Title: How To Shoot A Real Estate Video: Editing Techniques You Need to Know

So in this video, we're going to be taking a look at one of my favorite cinematic real estate videos. This house was gorgeous. It had beautiful woodwork, beautiful staircase, and I'm going to show you how we highlighted those features, some of the editing styles and tricks and tips that I use, and how to elevate your footage by doing super simple things within Final Cut Pro. The drone that was used was my Mavic 2 Pro. I shot that at 4K and 30 frames a second, and the camera was the Olympus EM1 Mark III on the Leiwa 7.5mm f2, and I believe I was wide open at f2 because this house was dark, had a lot of dark wood within it, and I shot this at Cinema 4K, which meant I had to be at 24 frames a second, so I had to make sure I was walking super slow. But with that camera, that Micro Four Thirds camera, it is super easy to keep it stable. So without wasting any more time, let's get into it. I'm going to show you how I shot this.
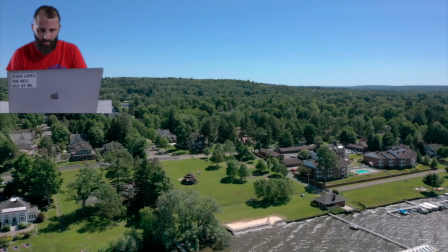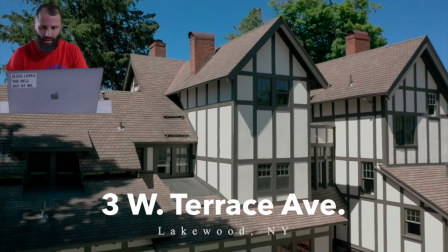[1:02]
Simple speed ramp there, dipping down. Now watch this. See that little wobble there?
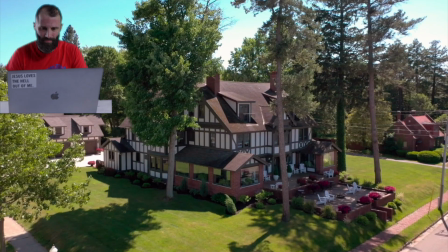[1:07]
It's because of the wind. Handle it good right here.
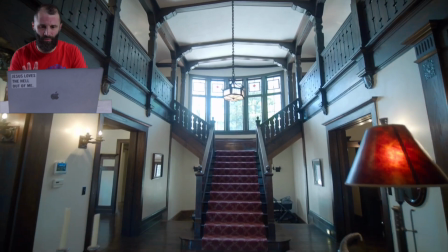[1:12]
Now one of my favorite shots, going to come in and reveal that short speed ramp there.
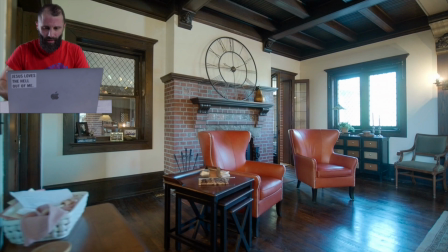[1:18]
Boom, right on the beat. I'm going to review that with you guys.
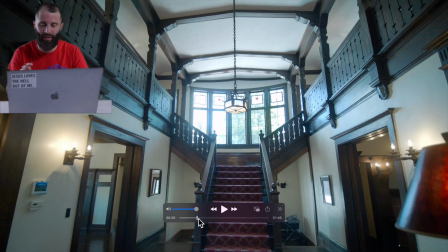[1:22]
We're coming down. This is where I talk about in some of the other tutorials on how to edit your videos. If you want to make an interesting transition, you do this in post. You do a zoom. You kind of speed ramp at the end of the first clip and then speed ramp at the beginning of the second clip.
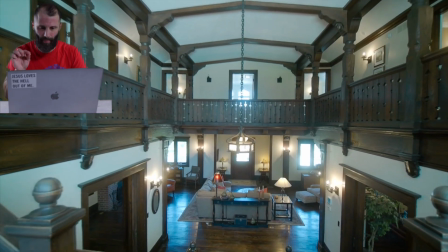[1:36]
Watch. As I'm coming back down the stairs right here. Speed ramp, and then I cut to a different style.
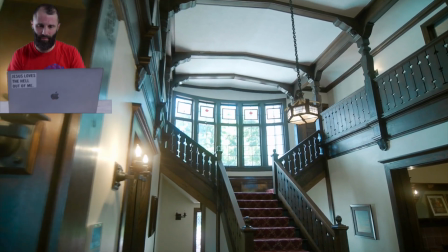[1:42]
Here's one of my favorite shots right there. Watch that. We are rolling.
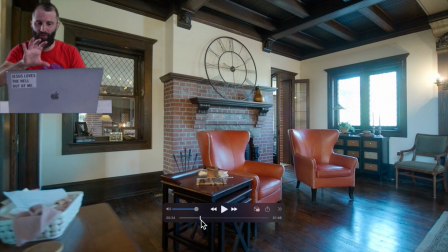[1:48]
So all I did for this next shot was I did a reveal shot and showed that staircase again at the same time, and I'll show you right here on my screen where we take at the beginning of the clip,
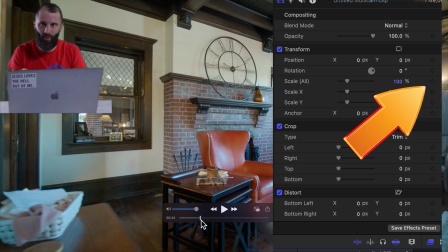[2:00]
we click a keyframe right here, setting your framing to what it's 100%, and then you just bring it to like 108,
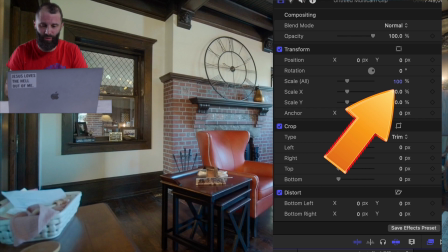[2:11]
110, and then it gives it a nice push-in effect right there.
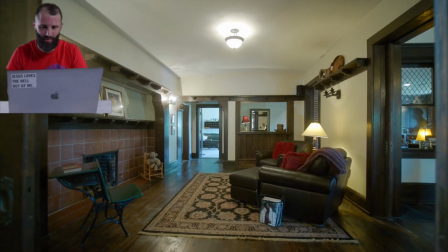[2:19]
It's a simple push-in to show. Now notice this shot.
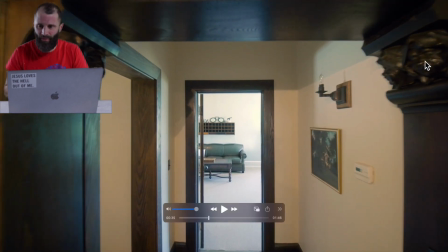[2:25]
I'm up a little high, but if you can see right here, we have this really beautiful woodwork where these faces are carved out. So that's the only reason why I was shooting up high. Typically, you're going to be about chest level, as you're walking through the house.
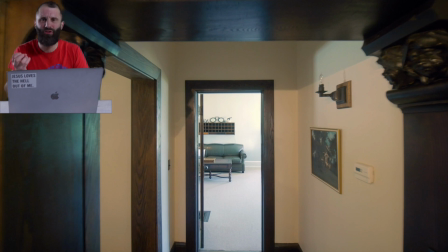[2:38]
And notice I'm not spending a lot of time on showcasing the chandeliers or any other items in the house. We want to show the space, highlight the features within the house itself. That's what's going to help sell it.
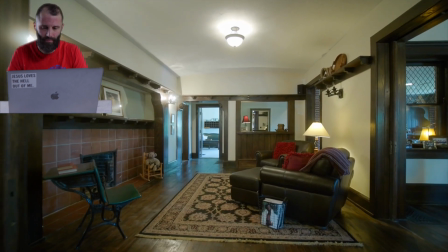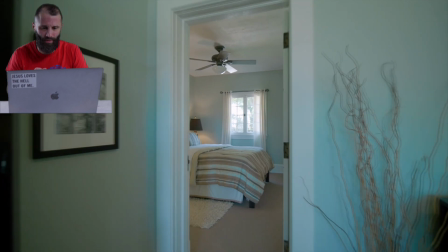[2:59]
I'm going to speed ramp around and then slow it right back down coming into this bedroom.
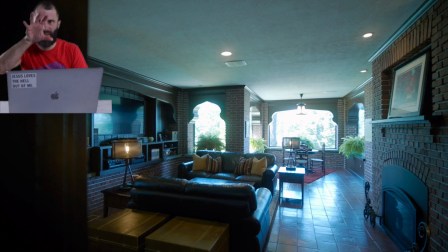[3:04]
Here is a crane shot where I'm moving down, but I'm also rotating the camera at the same time.
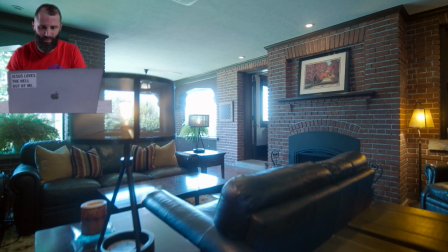[3:14]
Showing that brick. Now this was the same as that reveal shot right here.
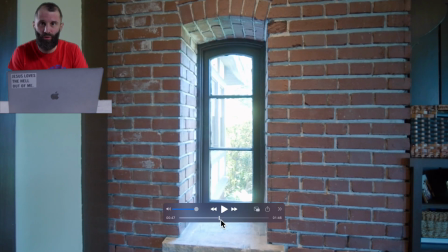[3:21]
All I did was a crane upwards. On site, all I did was lift the gimbal up, and then in post, I did the scaling of the frame, 100 to about 110 with the keyframing. Right here.
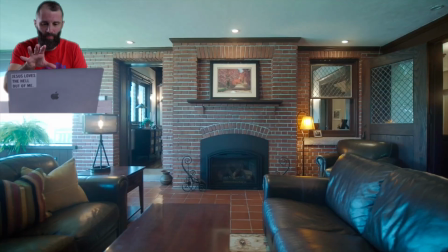[3:37]
So it looks like I'm coming up over the couch, but I'm really not doing that.
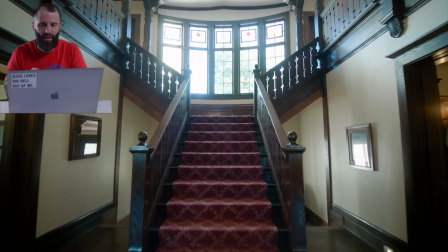[3:45]
Another reveal, a short little speed ramp, and then another speed ramp where we ramp it up and music gets going.
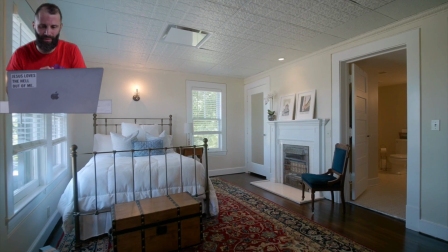[3:52]
Coming into the bedroom, see how I speed ramp that into the bedroom and then I slow it down. Coming back down, showing that.
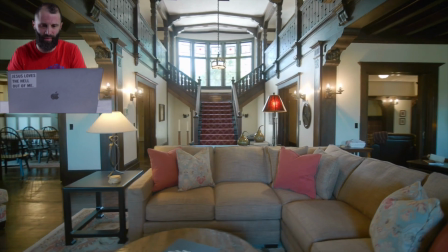[3:59]
That's the highlight of the house. You got to show that as much as possible. Kitchen.
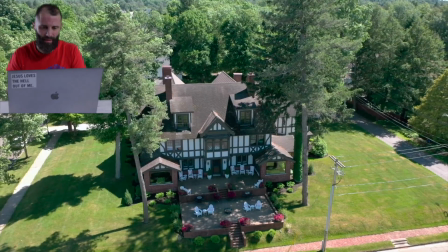[4:06]
Walking back.